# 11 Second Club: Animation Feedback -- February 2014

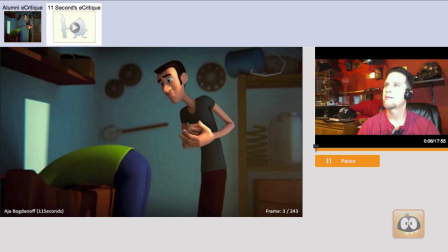5s
Hello, Nikolay. This is some fantastic work here. My name is Keith Sintay. I am a character animator currently working at Industrial Light and Magic in San Francisco. And I've worked on, for the past 20 years, I've been a professional character animator.
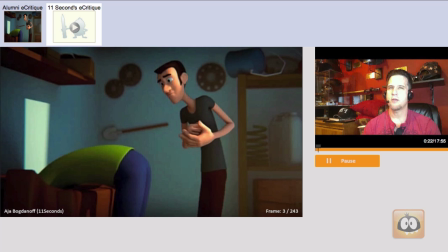23s
I was started out as a traditional animator at Disney and then DreamWorks. I've worked on, and moving into visual effects at Sony and Digital Domain. And now, like I said, I'm at Industrial Light and Magic. I've worked on the past several Transformers movies, Tron.
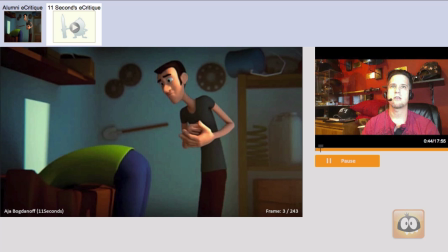42s
Started out, like I said, as a traditional animator working on movies like Pocahontas, Mulan, Tarzan. And at DreamWorks, I worked on the movie Spirit. I love drawing the horses. I'm a big animal lover. And then into Sinbad.
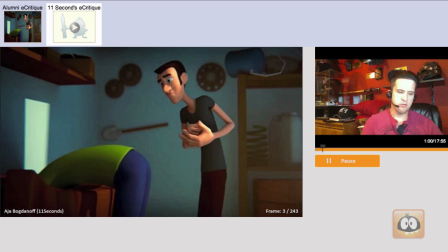59s
And then eventually made the transition into computer animation, CG animation, with Open Season and Surf's Up, and then eventually into visual effects movies. Worked on Amazing Spider-Man, just a whole host of movies.
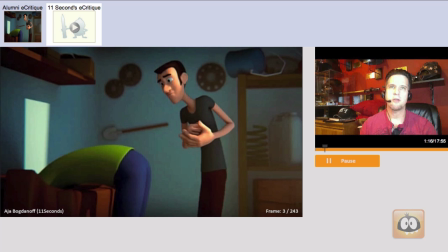76s
I've had a tremendous time, and I love what I do. And it's great to be able to also mentor people like yourself and see this kind of talent. I think your shot looks really great.
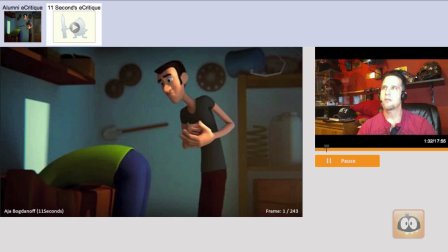89s
I mean, I was studying it and it looks like you were really influenced by traditional animation because of some of the posing you have in here. Before we take a look at the whole thing, you have, well, actually, maybe we should look at it first this way. By the way, if you're interested and you'd like to see what I've been up to, you can see my reel.
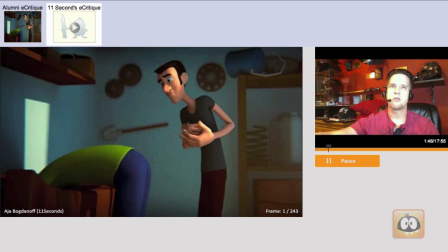108s
Either Google my name, Keith Sintay, Vimeo, and you can see my reels there, or my website is keithsintay.com.
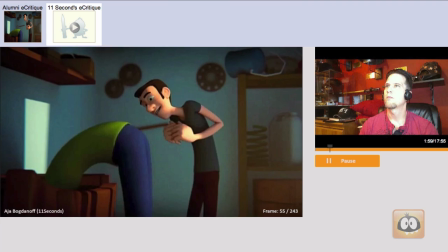115s
All right, let's take a look at this first, then we'll kind of break it down. But like I said, it's tremendous work.
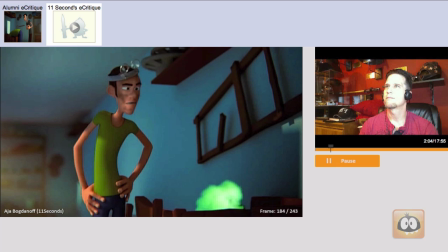120s Hey, Bill. Everything going adequately? Very adequately, sir. I'm virtually bursting with adequatulence.
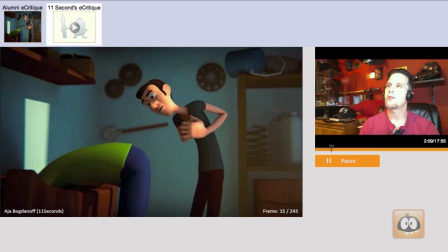130s
Yeah. I don't know what batiquetulence means, but I'm going to have to look it up after this.
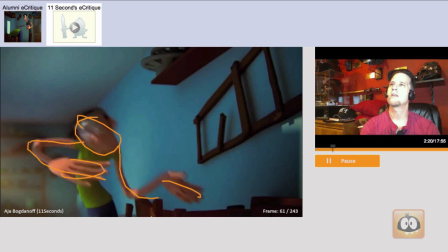135s
So stuff like this is definitely along the lines. We have the elongated hands. All of this posing is really fun. I mean, and you definitely knew enough when you're doing these type of exaggerated, elongated, stretched drawings to keep them along their arc, which is the important thing.
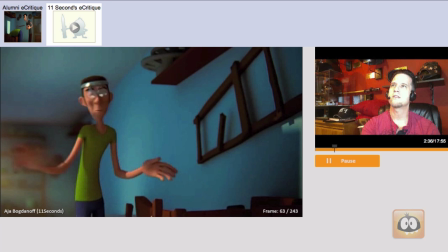155s
I mean, even this one, you have a reverse arc on that hand. You can see this beautiful arc happening through here being described by that stretch drawing. You do have some motion blur in here, which, you know, the reason that a lot of times we do, well,
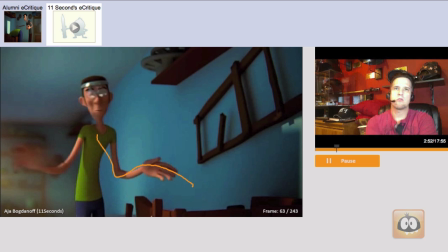173s
we had to do it in traditional animation where you would stretch or elongate or do multiple arms on a drawing was because you didn't have motion blur with traditional animation. So this was to take the place of motion blur to allow you to do a very fast motion when you don't have enough frames
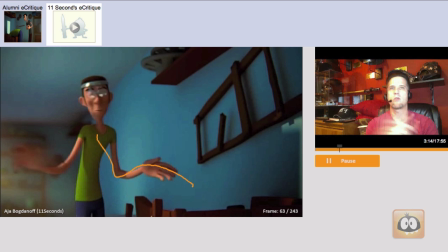189s
to you know, sell the image with nice in-betweens. And since you're doing it from one frame and it's going to the next really fast and we don't have motion blur, we were forced to do things like this with these elongated hands.
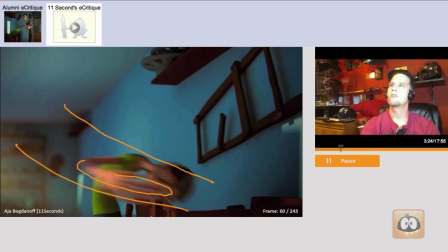204s
I think it's fun to see it in CG, especially because you tone down the motion blur enough that this is still effectual. A lot of times, if you bury it in motion blur, you don't even see it. I did some shots of in what we called Shark Tale with the worm that was about to be eaten by a shark, and I think it was in the beginning of the movie.
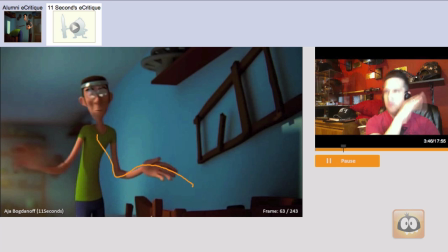223s
He's on a hook, and he's whipping his head back and forth, and in those, I did the same thing you're doing here, where I would stretch and elongate the head as it zipped back and forth. And a lot of that, though, got buried in motion blur, but you can still read it. But anyway, stuff like this is really fun, and then this bit where he flies forward.
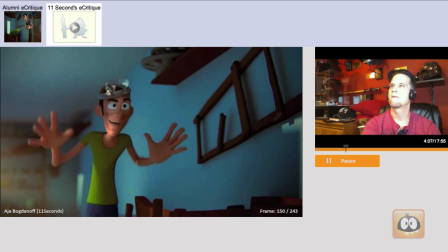245s
Let's watch it real speed again. For those of you that haven't seen this, and might be watching.
I'm virtually bursting.
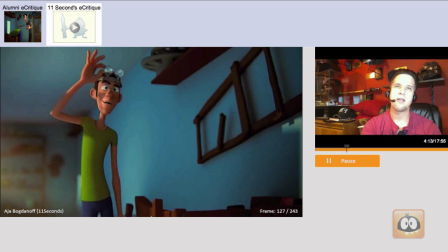250s
So that virtually bursting, if you go frame by frame through here, in a movie like Aladdin, that's a great one to look at this kind of stuff. But watch what Nikolay did here.
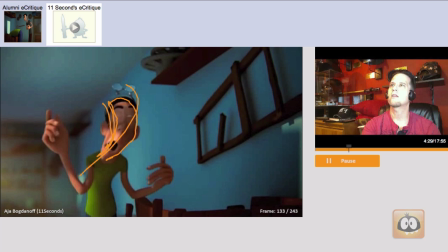263s
The head goes completely back, pops forward, and you did a good thing here by, again, kind of carving the arc out by using the skull itself.
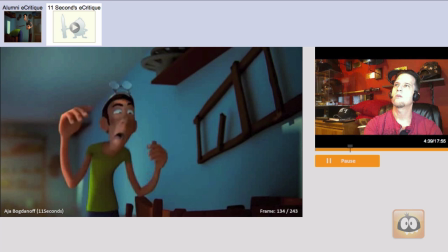277s
And notice, for those of you that are tuning in, he's only doing this on one frame, and then he's almost back to the normal. You can't keep those type of images for more than one or two frames because we'll see them. This is something you want to feel more than see. So this
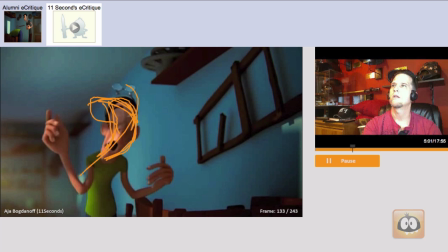296s
possibly could have taken this and made it more of this type of shape to help in between from here to here. You could have exaggerated this maybe a little bit more. But it plays really nicely.
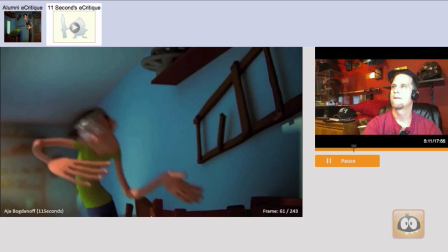311s
Take a look at that again, real speed.
Very adequately, sir. I'm virtually bursting with that.
So fast, we don't even see it. We just feel it, and that's perfect.
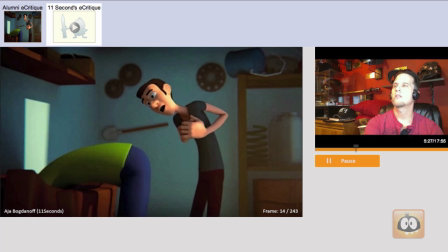324s Quetulence.
Okay, you're posing, you're staging, everything seems really clear. There's a few little notes here that I'm just going to give you to touch on. You're from Armenia, it says, and I'm not sure how familiar you are with English.
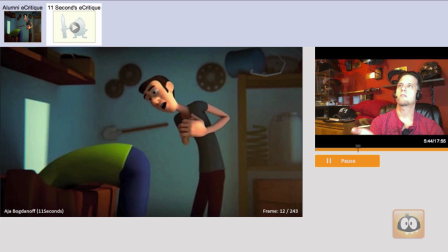342s
You did a really great job creating the mouth shapes, and these are things that I would tell somebody that grew up speaking English in a English-speaking country like America. I would give these exact same notes.
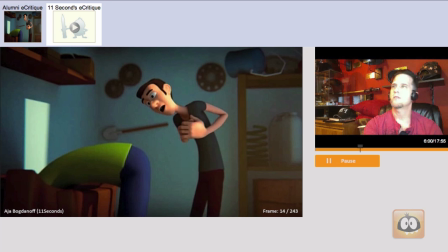355s
So I don't think it has anything to do with anything coming from any different countries, but they're little minor things in the mouth shapes that you might want to consider. Before I get to those, I'm just going to talk about this arm right here and how we lose its silhouette behind the hands.
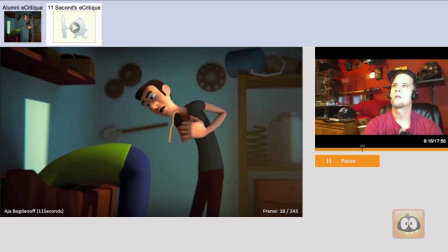371s
If there was a way that you could help keep this elbow out, possibly by using the elbow twist, maybe we get it out here. Just the way it tucks back behind here just creates kind of a little bit of a weird silhouette.
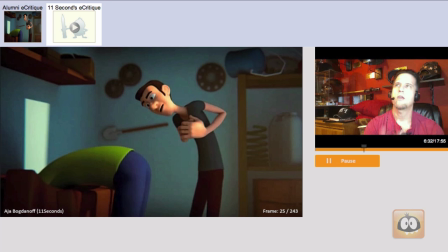390s Hey, Bill.
Right here. Especially because you hold this pose for so long. One thing you're doing throughout your animation, which is this is a very stylized bit of animation. It's something like they did in Hotel Transylvania, where you're hitting a pose, and you freeze everything, and then you kind of see how this doesn't even move.
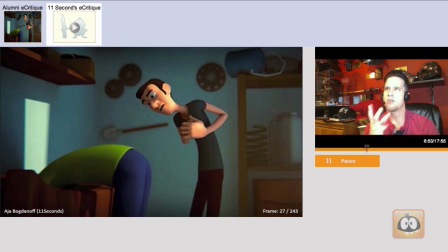407s
Now, ordinarily, it's hard to get away with that. You did a really nice job of keeping things alive just enough, and you held things just enough, and then you go into your next pose, and it's consistent throughout the piece, so it's a style. And in Hotel Transylvania, they did a similar thing, where they would hold a pose. And the weird thing is in CG,
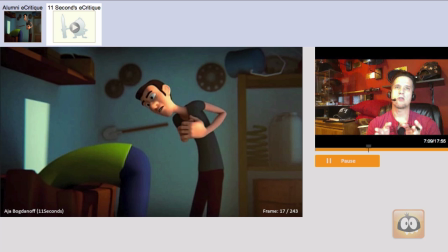427s
as opposed to traditional animation, if you held a drawing in traditional animation, because it's hand-drawn, I don't know, there's some reason, there's some magical effect that would happen where you could get away with holding a drawing or two
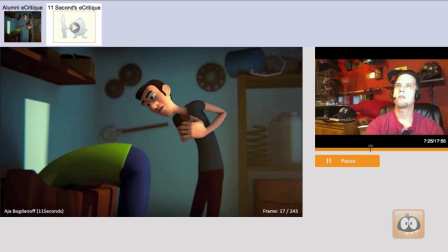440s
for some frames. In CG, it usually kills everything, and you want to avoid it because it will instantly go dead, because things are move a little bit more realistically in between wise in computer animation, and the fact that it's
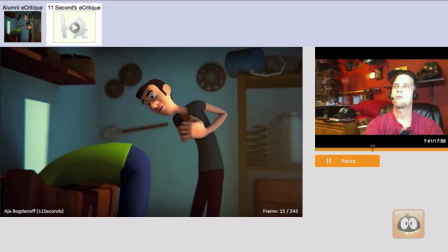455s
something that looks like a 3D object, there's a weird effect that happens normally when you lock and freeze a pose. But when you're doing it consistently throughout the piece, and you're doing it just right, which you've actually managed to handle very well.
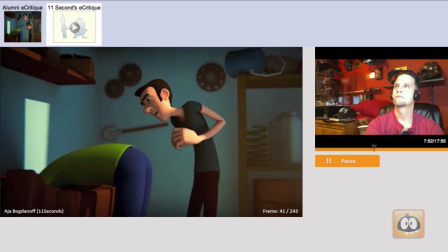472s
It works.
Hey, Bill. Everything going adequately? Very.
I mean, here.
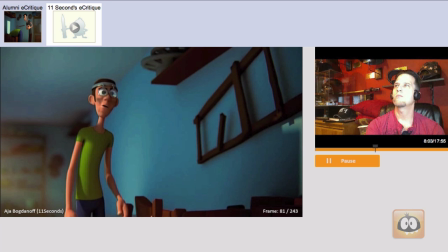477s
He flops up. His arms keep going. But the body is like a solid object that doesn't move. Watch when your character comes up here. I mean, you know about this. I'm kind of speaking to the general audience as well.
Very adequately, sir. I'm virtually...